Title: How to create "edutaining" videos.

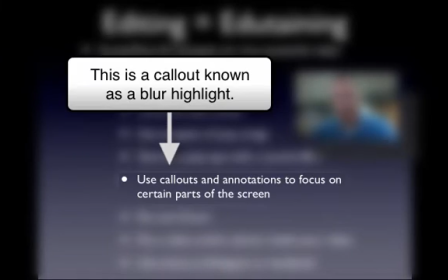You can use callouts and annotations. Callouts could be like a little circle or a square that's on the screen to draw your attention to that.
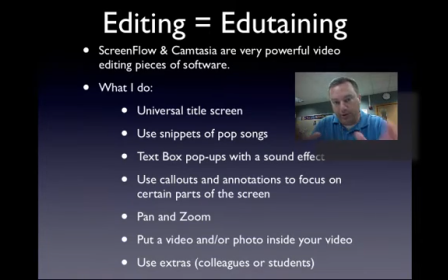It could be an arrow that points at something. You can blur the outside part of the picture, so the only thing that you want to look at is crystal clear. There's all kinds of cool things these softwares can do. Make sure you use those. Pan and zoom.
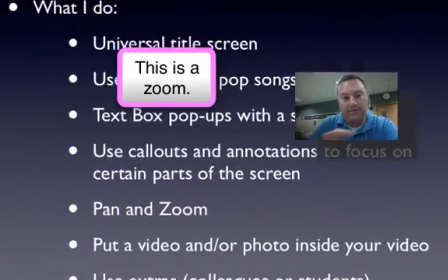Pan, you'll slide the viewer across the screen.
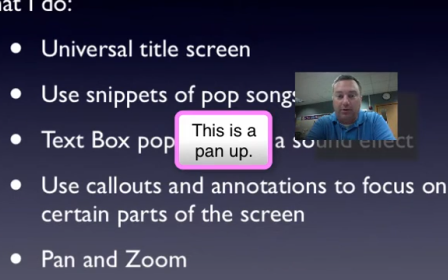You can you'll make part of the screen come in and look bigger, but don't overdo that, because you can make the viewer dizzy.
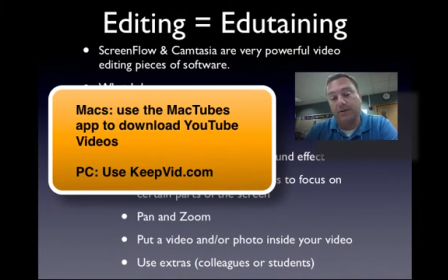Don't be afraid to capture YouTube videos and splice them in there. I do that sometimes, and I think that's one of the best things that you can do.
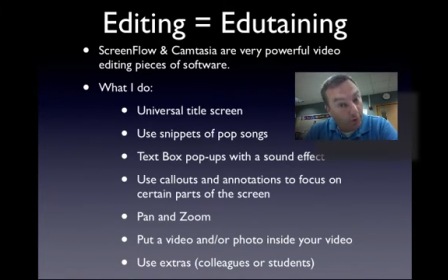And don't be afraid to use extras. Go ahead and make a video with one of your colleagues. Sometimes I use students and I put them in as cameos, and they can't wait to see themselves on that video when I do that. All right.
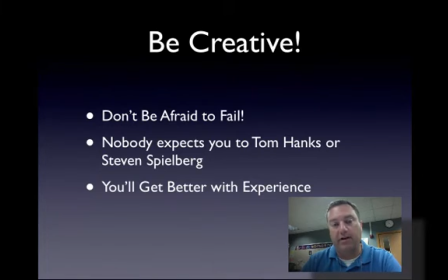Now, number one thing when it comes to making a video is you need to be creative. Don't be afraid to fail, all right? Nobody expects you to be a Hollywood producer. You're not James Cameron. You're not making the Titanic or any of these other blockbuster films.
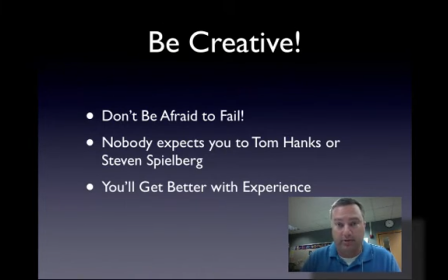You're making a lecture video, all right? But still be creative. You want to make your students enjoy watching it, because if they don't like to watch it, they're not going to watch it, all right? You got to put some value in them to watch it, all right? Now remember, you'll get better the more that you did this.
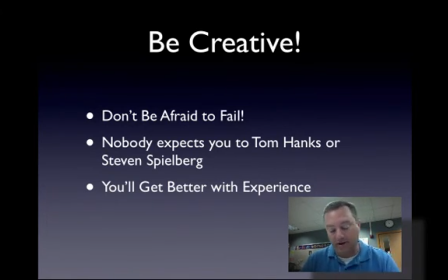I made 130 videos last year. When I made the ones in the fall to begin with, I thought they were awesome. Compared to what I make now, they're terrible, all right? You're going to get better, so don't be afraid to fail, all right? Let's make some videos, and good luck.
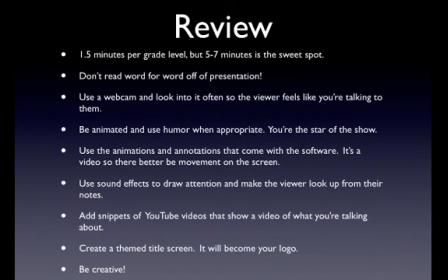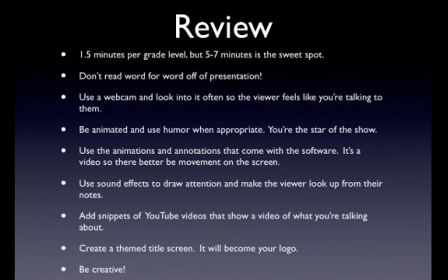Like the legend of the phoenix, all ends with beginnings. What keeps the planet spinning?